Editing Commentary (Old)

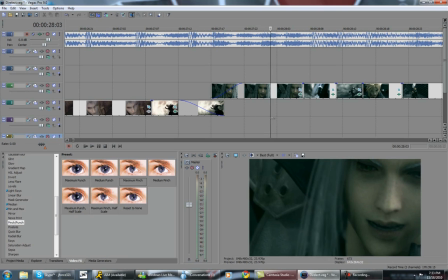498s
But a good way of doing some shake work for some intense action is to actually do some still images, because when you do motion images, like most video clips with a high amount of motion, it actually takes away a lot of the impact, and you really can't see as much of the sync as if you would with more still clips.
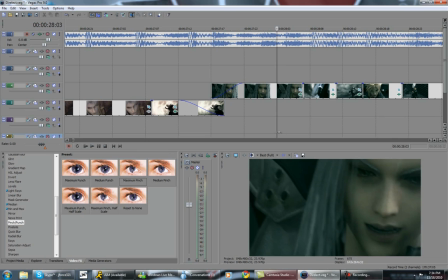517s
So I just started out by shaking his head, and then this clip has a little bit more motion with the hand moving in,
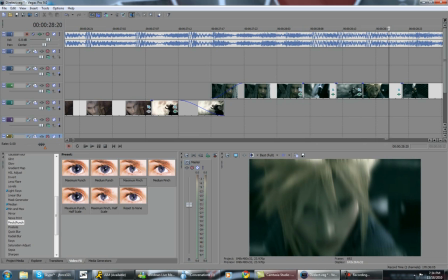525s
but then after that it's just transitions really quick to Sephiroth moving,
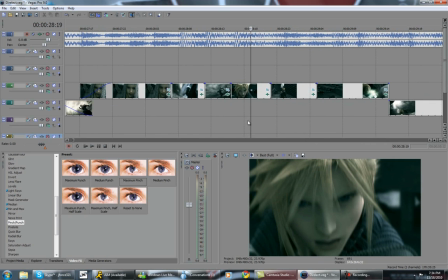530s
and then it's just a more still clip of Cloud, so it kind of helps out with the fact that you get like this
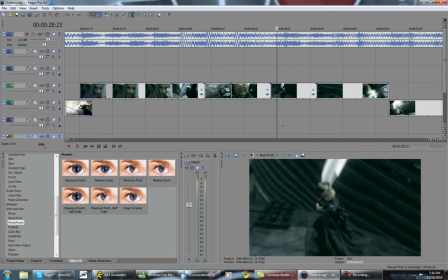536s
change of pacing between clips and the timing and such, to where it actually creates the impact that it does.
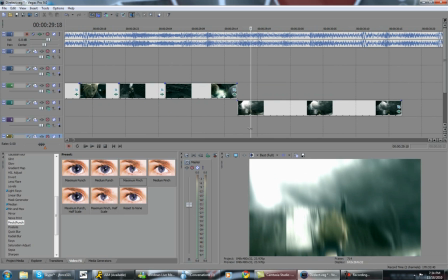544s
And then after that it just reaches the end more, where I just copied another one of the old zooms I had and used it as a
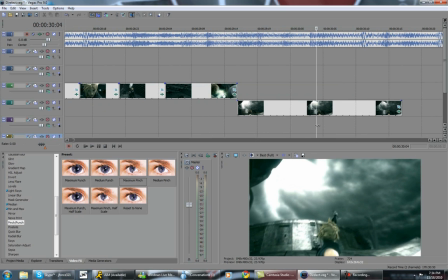552s
syncing point for this riff that you got going on here, where it actually works pretty decently.
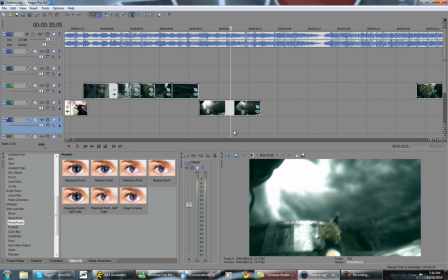558s
And that's kind of like where I ended off the beta, just so I could have a little bit more to show you guys and explain.
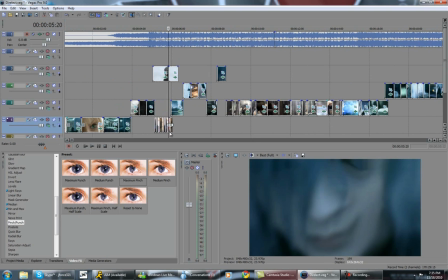565s
But that's pretty much just the end result of this video, and I showed you the entire makeup of it for the most part.
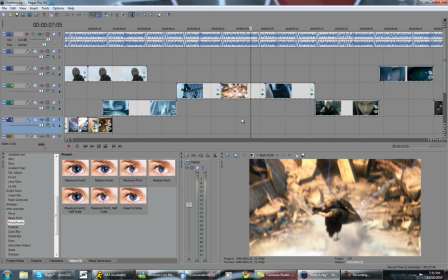572s
So if people want me to, I can do these more often, or I could even do like
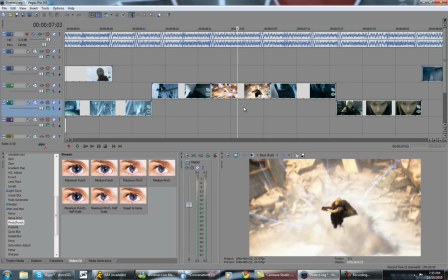579s
individual sessions where I could like record off something maybe and show you how to do an effect or something. I'm not entirely sure what I want to do with this in the future, but this is probably just going to go on my backup channel anyways, just as an experimental video.
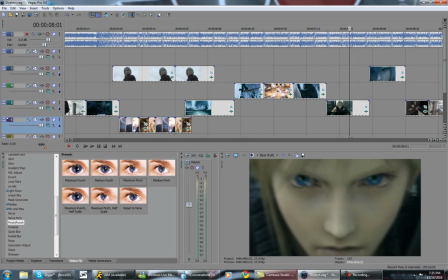596s
But for those of you who stayed around to listen, I hope you found some kind of lesson out of this and have come to understand how I edit a little bit more.
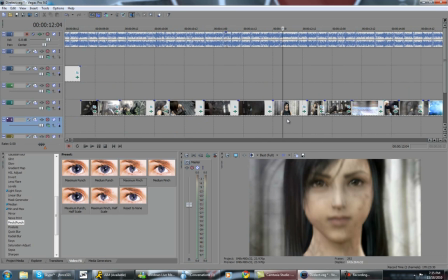605s
But feel free to check out the rest of my videos on my channel if you're a little bit newer, and if you're not, keep on watching, and I appreciate your support.